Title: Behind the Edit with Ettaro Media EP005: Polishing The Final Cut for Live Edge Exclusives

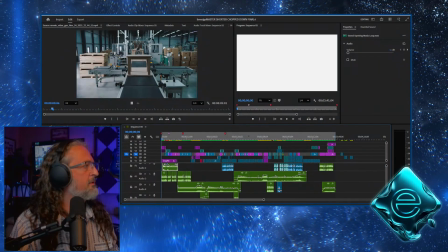9:40 So let us go to the main timeline, and of course, I may in the next pass,
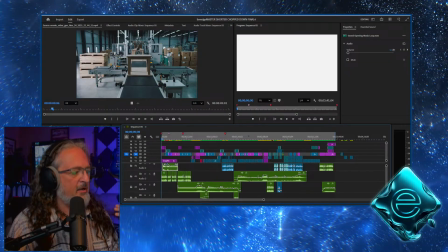9:48 in the final pass, once I get everything all finalized and in place, I may opt to upgrade here to the, well, not upgrade, but to switch platforms to the new beta version of Adobe Premiere. Some really cool, really cool AI features, and
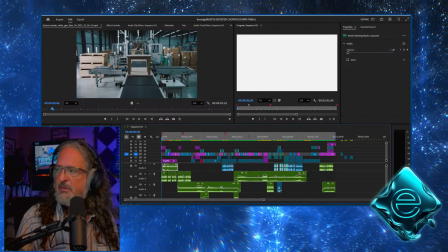transitions and effects and whatnot, that, I mean, dozens and dozens and dozens of really cool new stuff that's in the beta version,
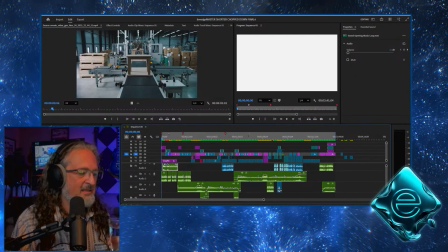10:20 but it's still a little bit buggy, and I don't want to risk that. So I may or may not need it. We'll see what we can do. The client has chosen to go with some pretty standard
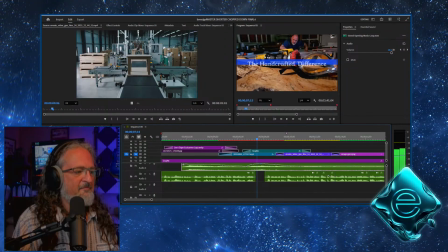10:34 transitions, basic fades at a 1/5 of a second transition is what he wanted.
Factory furniture produces thousands.
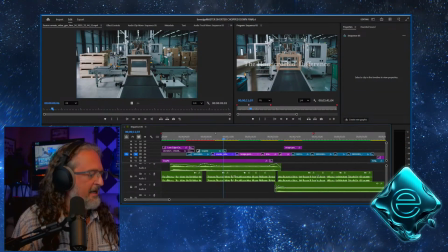10:47 All right, so let's start at the beginning. I gave the client 3 different voiceover styles.
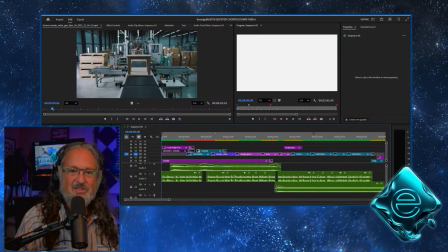10:55 Delivery, sort of a deeper voice. Welcome to Live Edge Exclusives, custom made furniture in the heart of North Carolina, right? And then I've got a little bit more of a relaxed, natural tone that I gave him to choose from.
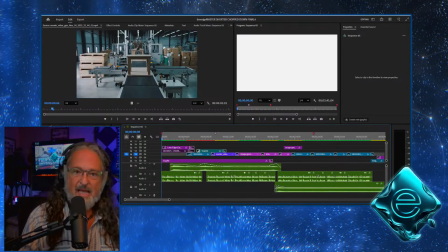11:09 And then, which he liked, the third option was my just natural read, and what you're hearing right here. So, been doing voiceovers for many years, and if I say,
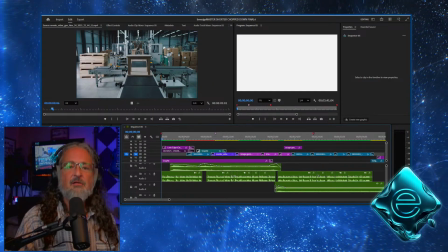11:23 it's one of my favorite parts of the video production process. So, let's go ahead and start this bad boy up, and I'm just going to move through it and kind of talk through it as I do it.
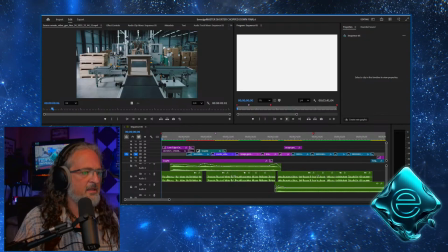11:41 Let me make sure that the audio is coming through.
Welcome to Live Edge Exclusives.
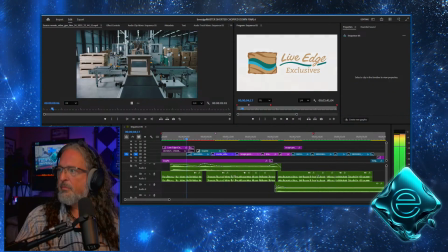11:47 There it is.
Furniture for those who believe personal expression and legacy matter.
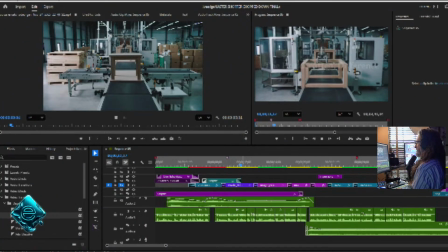11:53 Factory furniture produces thousands of duplicates of any single piece, and the buyer has no influence on it.
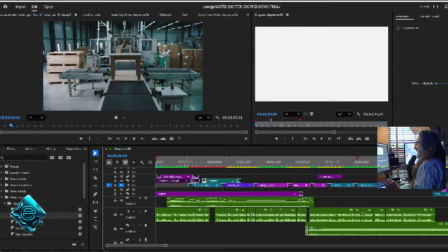12:00 All right, so we start at the beginning now. I'm going to probably do something.
Welcome to Live Edge Exclusives.
I think I'm going to try to find that white. The client likes it. To my eyes, it does meet his branding spec sheet.
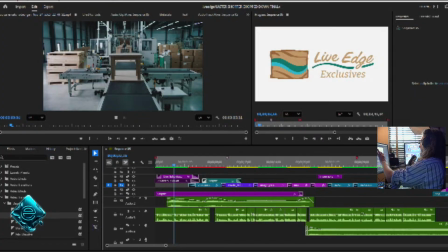12:19 To my eyes, it's a little bit harsh, and the overall white, right? So I'm going to try to do something and see if I can find some sort of texture background that would represent wood,
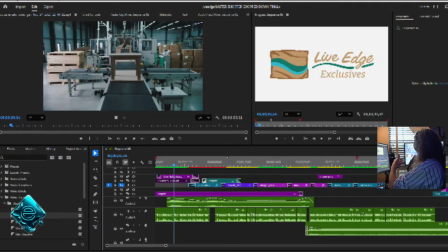12:36 maybe water, because that's his whole theme, is the river tables, which you'll see here. But I had one of his beautiful tables in the background, but we got a challenge here because we've got a
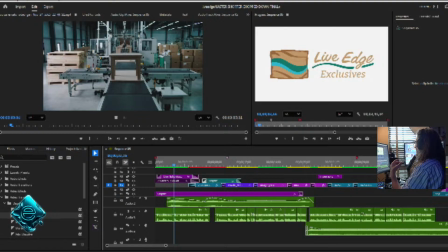12:52 logo that has a lot of those earth tones, and when I lay it over wood, well, especially busy wood with a lot of grain and figuring and whatnot in there, it's difficult to see. Client does not like the idea of adding a shadow to the logo, which is cool, but that limits what we can do.
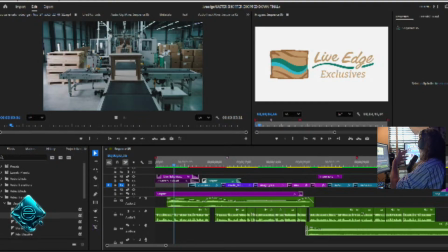13:12 So we got to have a bit because the shadow or a stroke around there would help it separate it from the background. We don't want it to be too busy. We want to make sure that the logo is clearly identifiable, but the white, I think I'm going to play around in the final pass with a
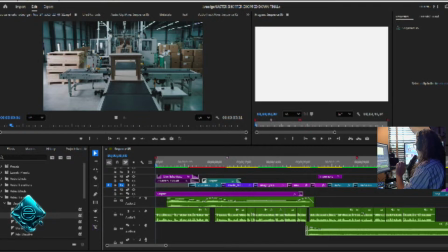13:30 really subtle texture perhaps, and see that we can kind of tone that down a little bit and still cause the logo to pop off and give him what he wants. So let's go ahead and play this thing.
Welcome to Live Edge Exclusives.
Whoop, hold on, cut out on me.
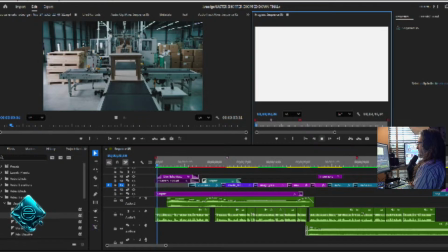13:48 Welcome to Live Edge Exclusives.